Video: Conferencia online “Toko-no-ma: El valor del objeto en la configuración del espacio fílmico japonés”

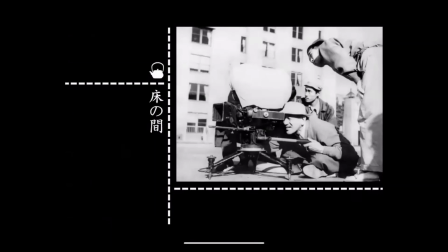Un caso representativo de este proceso de sistematización a que se refiere Burke sería la adopción de lo que se suele llamar a veces técnicamente como dog-eye view, un punto de vista de perro o vista de ojo de perro,
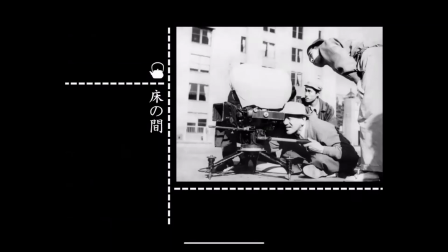y que en los manuales, en los libros dedicados a Osu, se suele denominar el punto de vista sobre el tatami, ¿no? Colocar esa posición baja de la cámara que observa el espacio desde una posición muy, muy pegada al suelo.
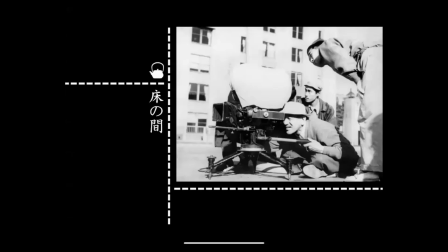Este recurso fue implementado por diversos cineastas japoneses a principios de la década de los 30, y como digo, es un recurso que solemos asociar de forma natural al cine de Osu, entre otras cosas por algo que comenté antes,
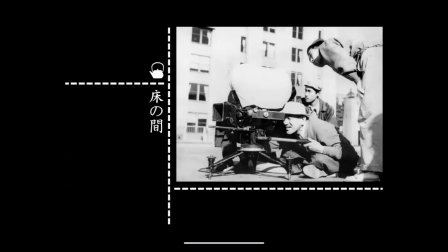porque Osu fue de los pocos, si no el único, que siguió utilizándolo después de la guerra. No hay certeza acerca de quién fue el primer realizador que lo utilizó ni cuándo, pero sí sabemos que Osu empezó a hacerlo más o menos en la misma época, sabemos que fue un poco antes,
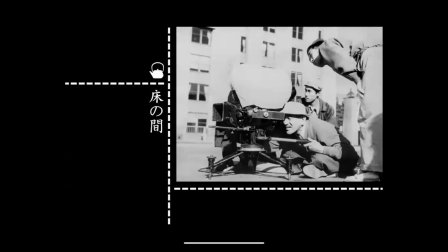pero más o menos en la misma época, que un director al que él estaba muy unido, que era Sadao Yamanaka,
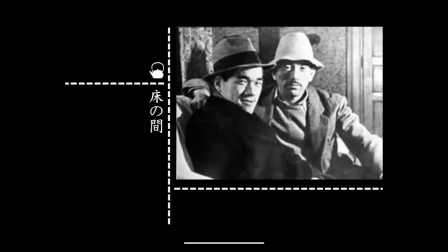fallecido muy joven durante la guerra chino-japonesa en Manchuria, y que era amigo personal de Osu, ¿no? Esta relación entre ellos dos con el dog-eye view
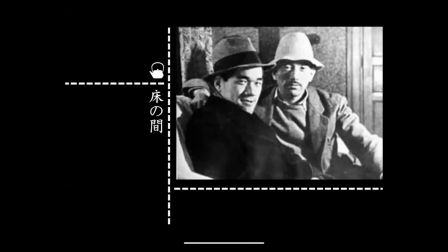Fue aseverada incluso por el director de fotografía Kazuo Miyagawa, al que muchos conocerán por sus colaboraciones con Kurosawa y Mizoguchi, y que colaboró con Ozu en una única ocasión en el rodaje de Ukibusa, La hierba errante.
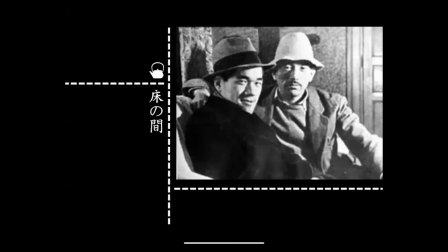Interrogado acerca de esta cuestión por el crítico Tadao Sato en una mesa redonda que se celebró entre diferentes colaboradores, contando con la presencia de distintos colaboradores de Ozu, Miyagawa comentaba: Yamanaka, al que Ozu estaba muy ligado antes de la guerra,
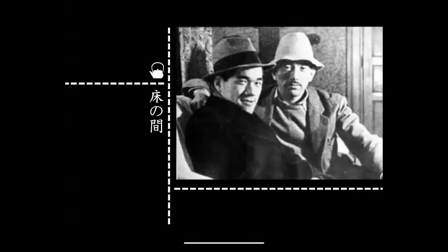quería encontrar un estilo nuevo y pensaba que aquella posición de la cámara aportaba sangre nueva a la actividad cinematográfica de aquel momento. Tengo la impresión de que la elección de Ozu al principio estaba también basada en este deseo de dar un estilo nuevo a sus obras. La explicación llegó más tarde para justificarlo.
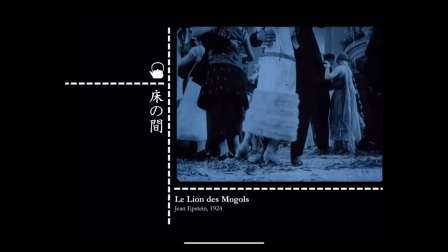No es descartable que Yamanaka o el propio Ozu se sintiesen atraídos por este recurso tras verlo en alguna producción occidental de los años 20,
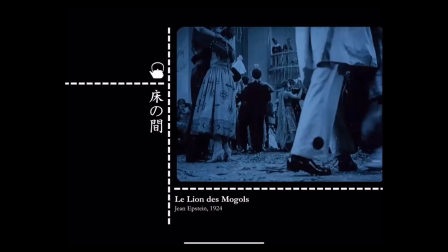como esta que estamos viendo, El león de Mongolia, dirigida por Jan Epstein en 1924, uno de los miembros destacados de aquel cine francés, de aquel impresionismo francés que comenté antes, ¿no? Pero si nos atenemos a la versión de Miyagawa,
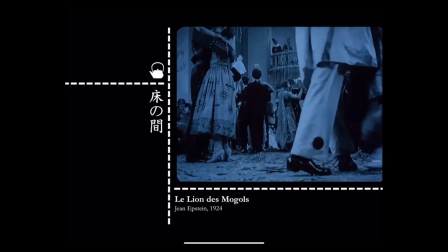resulta evidente que el motivo por el que uno y otro decidieron emplearlo en sus películas se debió a una cuestión que era del todo prosaica. En la medida en que aquel punto de vista se apartaba de la convención de situar la cámara a la altura de los ojos, su utilización aportaba un cariz novedoso a la puesta en escena,
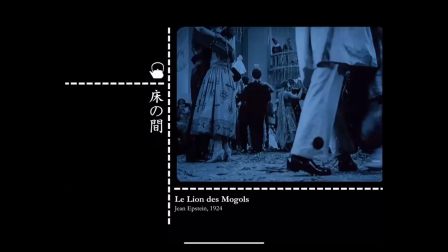más allá del uso que se hiciese de él o de que su implementación resultase o no adecuada al tema concreto que se quería representar. Es decir, dicho de otro modo, les parecía que era un recurso moderno, que era una solución moderna, que daba un toque moderno a sus películas.
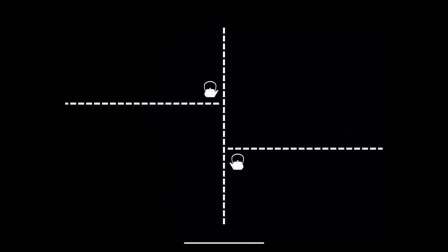Fue más tarde cuando ambos entendieron que un punto de vista bajo se adaptaba mejor a la espacialidad de la casa japonesa,
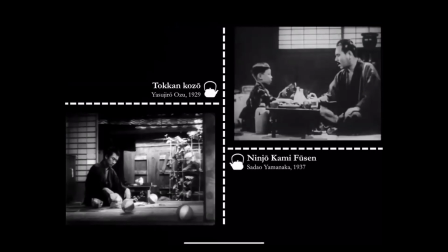ya que al hacer desaparecer las líneas de fuga del suelo, se conseguía dotar al espacio fílmico de una cualidad aérea que aportaba profundidad a la composición, realzando de ese modo el contorno de los objetos y de las figuras humanas
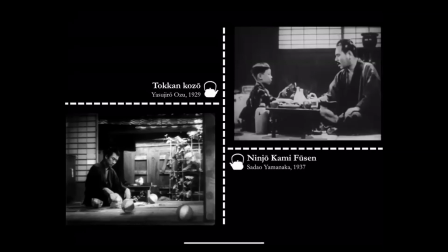que aparecían sobrepuestas sobre las superficies planas que habitualmente definían el fondo de la imagen. Para entender mejor esta cuestión, merece la pena recuperar un fragmento del libro La casa y la vida japonesa, escrito por el arquitecto Bruno Tau,
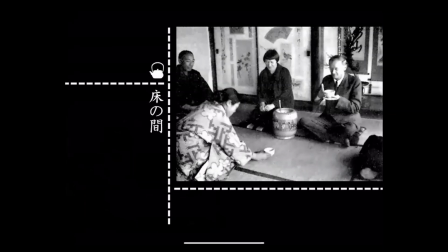uno de los padres del llamado movimiento moderno, durante su estancia en Japón entre 1933 y 1936.